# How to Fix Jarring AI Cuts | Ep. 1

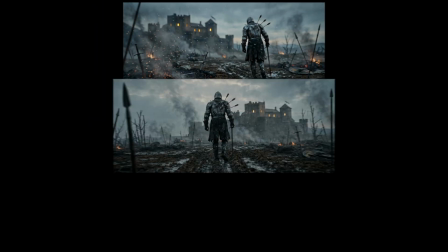[0:00]
So you've got these AI-generated shots, right? Prompts were perfect, every single image is beautiful.
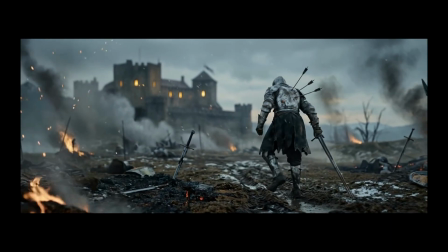[0:05]
You line them up, hit play, and it's a slideshow. It's not bad, it's not amateur, but something's off.
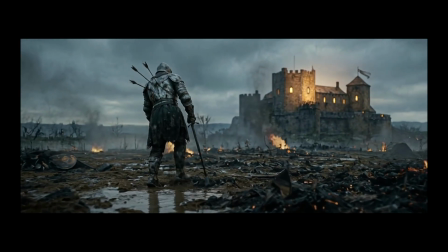[0:12]
You can feel exactly where it goes wrong even if you can't put your finger on why.
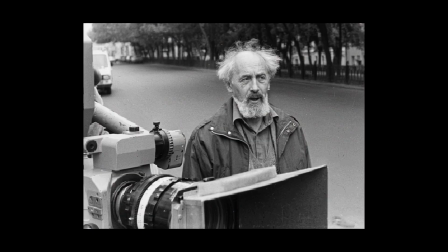[0:16]
That feeling has a name. A film director named Alexei Sokolov worked it out in 1955. His explanation is almost insultingly simple, but it accounts for nearly every case of that wrongness. And once you understand it, you can fix it before you film or generate a single frame.
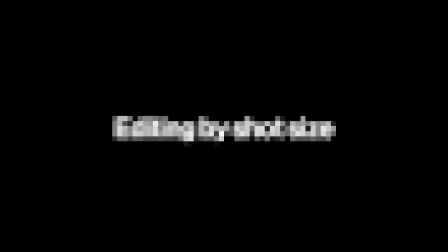[0:34]
This is the first film editing principle, editing by shot size. 6 sizes.
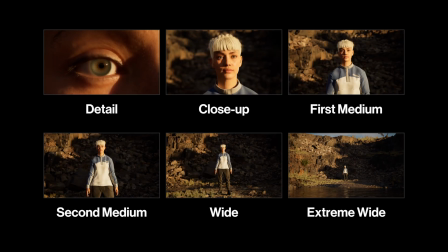[0:40]
That's the system. Detail, close-up, first medium, second medium, wide, extreme wide. This wasn't invented as theory, it was reverse engineered from real audiences. Kuleshov watched where people flinched, where they relaxed, where something felt off.
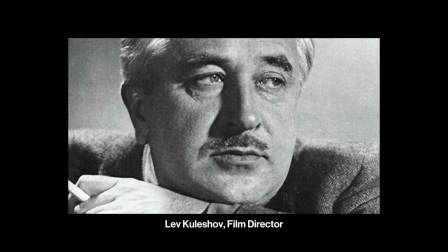[0:56]
He built the scale from that data. The result is an empirical map of perceptual tolerance,
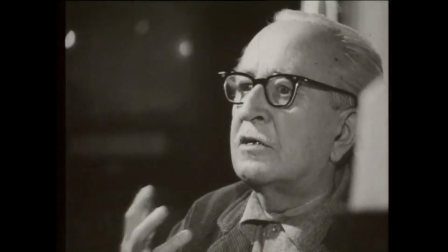[1:02]
not an aesthetic rulebook, a map of what the human brain can and can't do at the moment of a cut. The rule itself is that simple: skip a step, never cut between 2 adjacent sizes, always leave at least one between them.
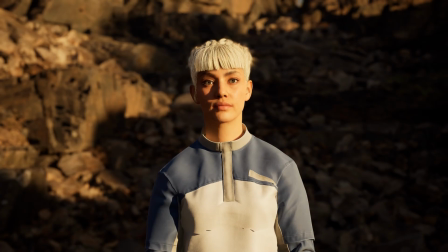[1:16]
Second medium to first medium, bad cut. Second medium to wide to first medium, that works.
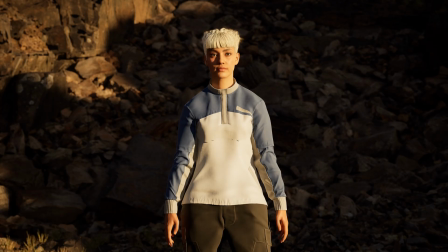[1:23]
If you watch the bad version, something is just wrong. It's not jarring, not obviously a mistake, but it's like the image he kept. This is called the rip effect. When you cut, your brain instantly tries to confirm that the thing is in the new frame is the same thing it was just looking at.
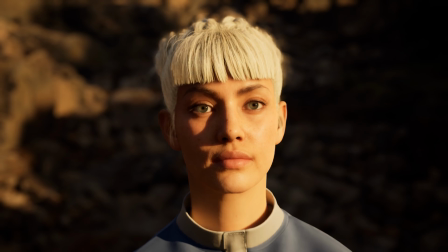[1:37]
Big size change, like wide to close-up, easy confirmation. No size change at all, brain reads it as continuous, also fine.
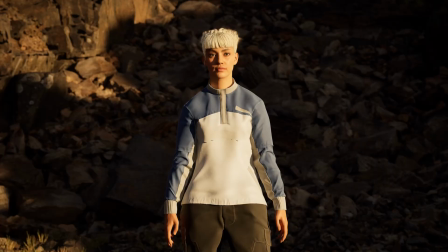[1:45]
But that half step, second medium to first medium, you fail both tests. Your brain can't confirm it's the same object fast enough, but the frames are too similar to feel like a new shot.
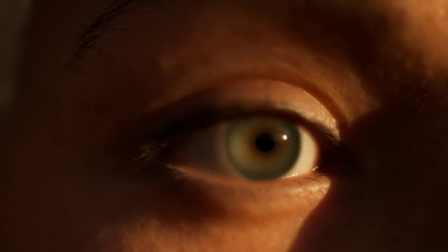[1:55]
The fix isn't complicated. Leave a step between them. See, it's a law of human perception. In the first music videos I directed, I stumbled upon this a few times.
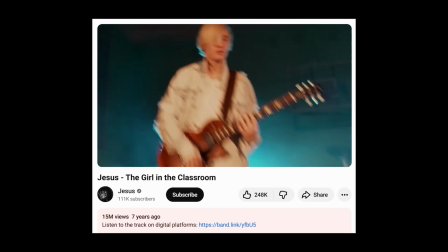[2:06]
Nice shots of the artist performing with a band looked great individually, but felt like a slideshow when I put them together.
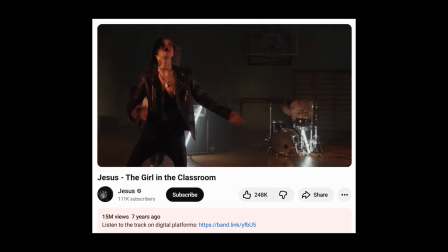[2:13]
Luckily, with music videos, you can cheat by using inserts of other band members. On later projects, I used that knowledge to film more shots of different sizes. Here is what makes this feel urgent rather than historical. Human perception hasn't meaningfully changed in somewhere between 10 and 40,000 years. The technology is new, the viewer's brains is not. Whatever was true for an audience in 1958 is exactly what's happening when someone watches your edit on a phone right now. There is an exception, and understanding it reframes what the rule is actually about.
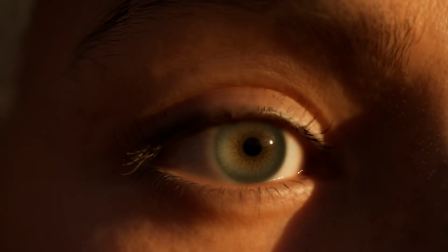[2:47]
The size pairings seem like they should fail, but don't. Watch. Detail cutting directly to close-up.
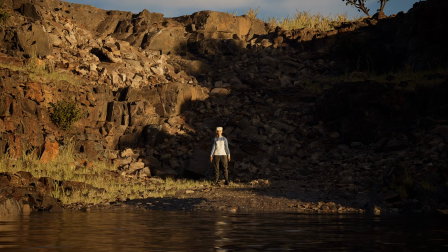[2:54]
Medium cutting directly to extreme wide. By the logic of the rule, this should lurch.
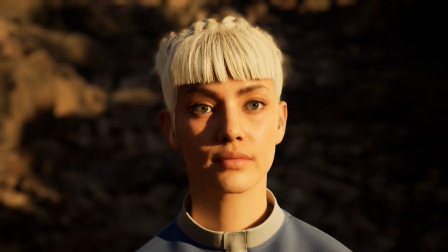[2:59]
Detail to close-up feels natural.
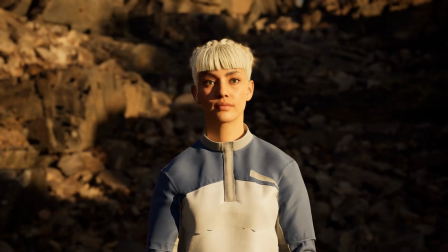[3:04]
Medium to extreme wide lands like a punctuation. Because the jump is so extreme it becomes readable. Your brain doesn't ask, did it cut or twitch? It knows something intentional just happened.
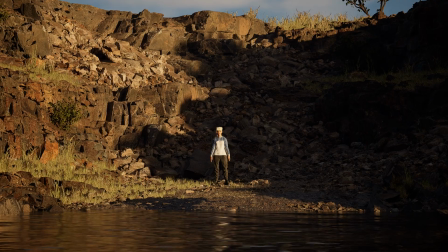[3:15]
The scale difference is so large it can only mean one thing: someone made a choice. So the rule isn't about avoiding contrast, it's about avoiding the ambiguous middle zone, the half step too different to read as continuity, too similar to read as a new idea.
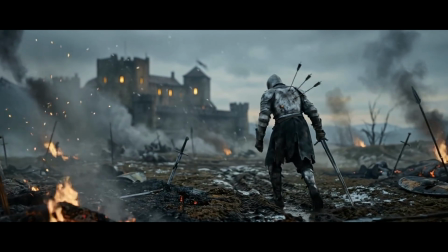[3:30]
You're not trying to hide your cuts, you're trying to make every cut either invisible or unmistakably deliberate.
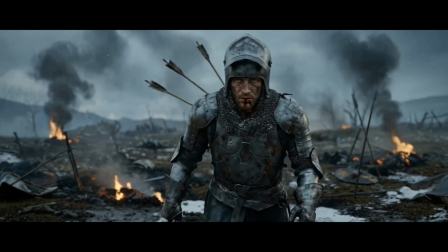[3:37]
Nothing in between. Why I am bringing this up for AI filmmakers specifically?
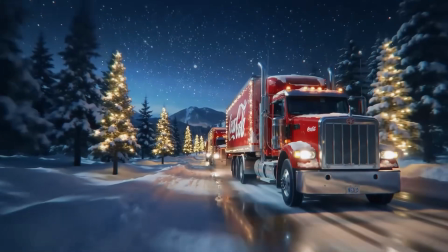[3:42]
So I was watching that fully AI generated Coca-Cola ad, the one with the holiday trucks.
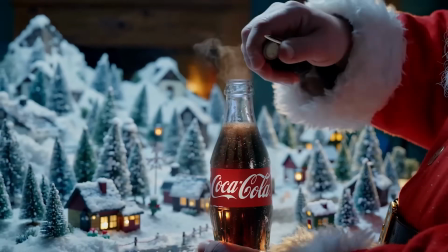[3:47]
At the start they cut between 2 close-ups of Santa's hand, and it's a little off.
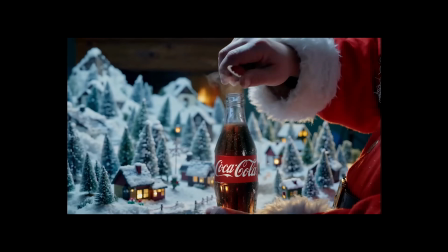[3:51]
If that first shot were a touch wider, it'd flow better. Then they have all these shots of trucks driving.
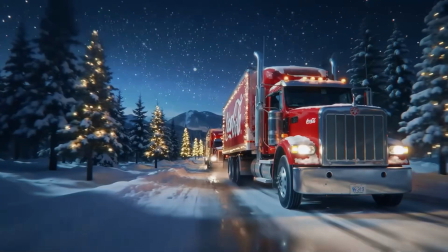[4:00]
Stitched together, it'd be boring, just 30 seconds of trucks. But the editor does the smart thing.
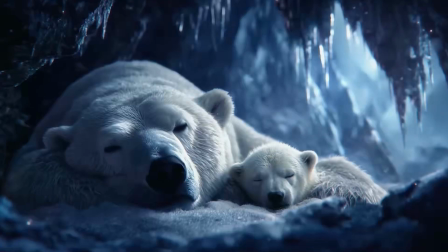[4:05]
They cut to closer shots of animals reacting.
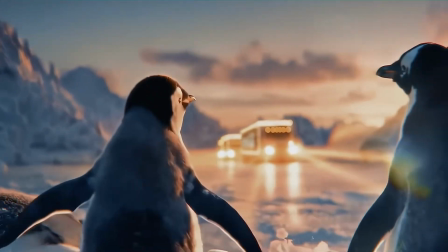[4:08]
That's what gives the sequence life, and it shows the core problem with AI.
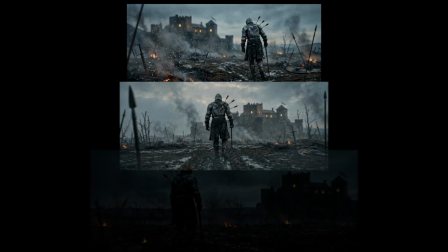[4:12]
Every shot is made in isolation, optimized to look beautiful alone, not to cut together.
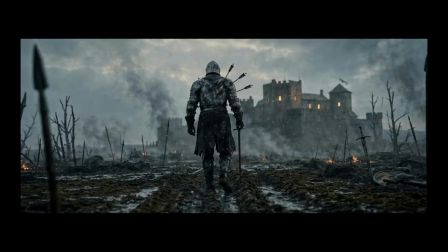[4:18]
So you end up with a bunch of sizes that are all too close. The cuts that result are almost always adjacent sized cuts.
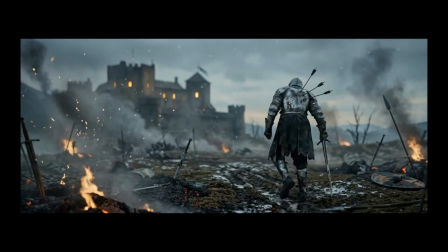[4:25]
The sequence feels like a glitch. The fix? Before you open GPT image or whatever, think in sizes.
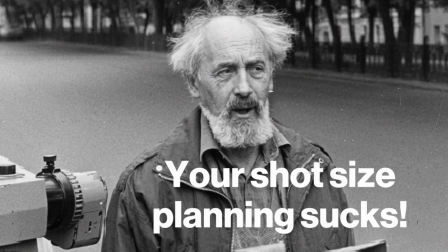[4:31]
You're not just making shots, you're building a relational system. If your scene needs 5 cuts, plan those 5 sizes ahead of time.
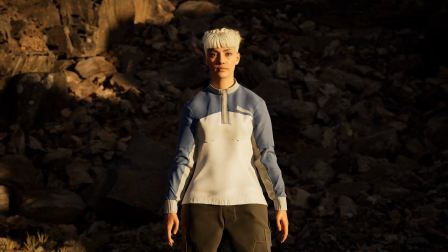[4:39]
Skip at least one step every time. So instead of second medium, first medium, second medium, first medium, large, large, large, you go extreme wide, second medium, close up, wide, detail. Same number of shots, same scene, but now it flows like cinema. And here is what most people miss about this. You have a superpower traditional filmmakers don't get. You can design your shot library from scratch before a single image exists. You are building a sequence from intention rather than working with whatever ended up on the card. Use that. Once you can feel the lurch before it happens, and you will, you can break the rule on purpose.
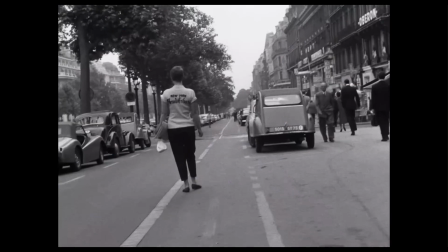[5:18]
Like Godard in Breathless. He uses jump cuts that violate size continuity to create this fractured, nervous energy. The violation is the new meaning. He knew exactly what he was doing. Or that bone to spacecraft cut in 2001 A Space Odyssey.
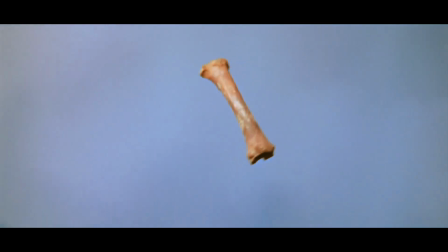[5:34]
Most extreme size match possible, and it's one of the most famous cuts ever. So clearly intentional it reads like a statement. You can only weaponize a rule you understand. Next episode, editing by orientation in space.
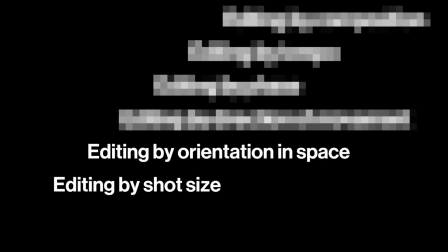[5:48]
How to make your cuts flow so the viewer never feels the join. Subscribe so you don't miss it. Thank you for your time.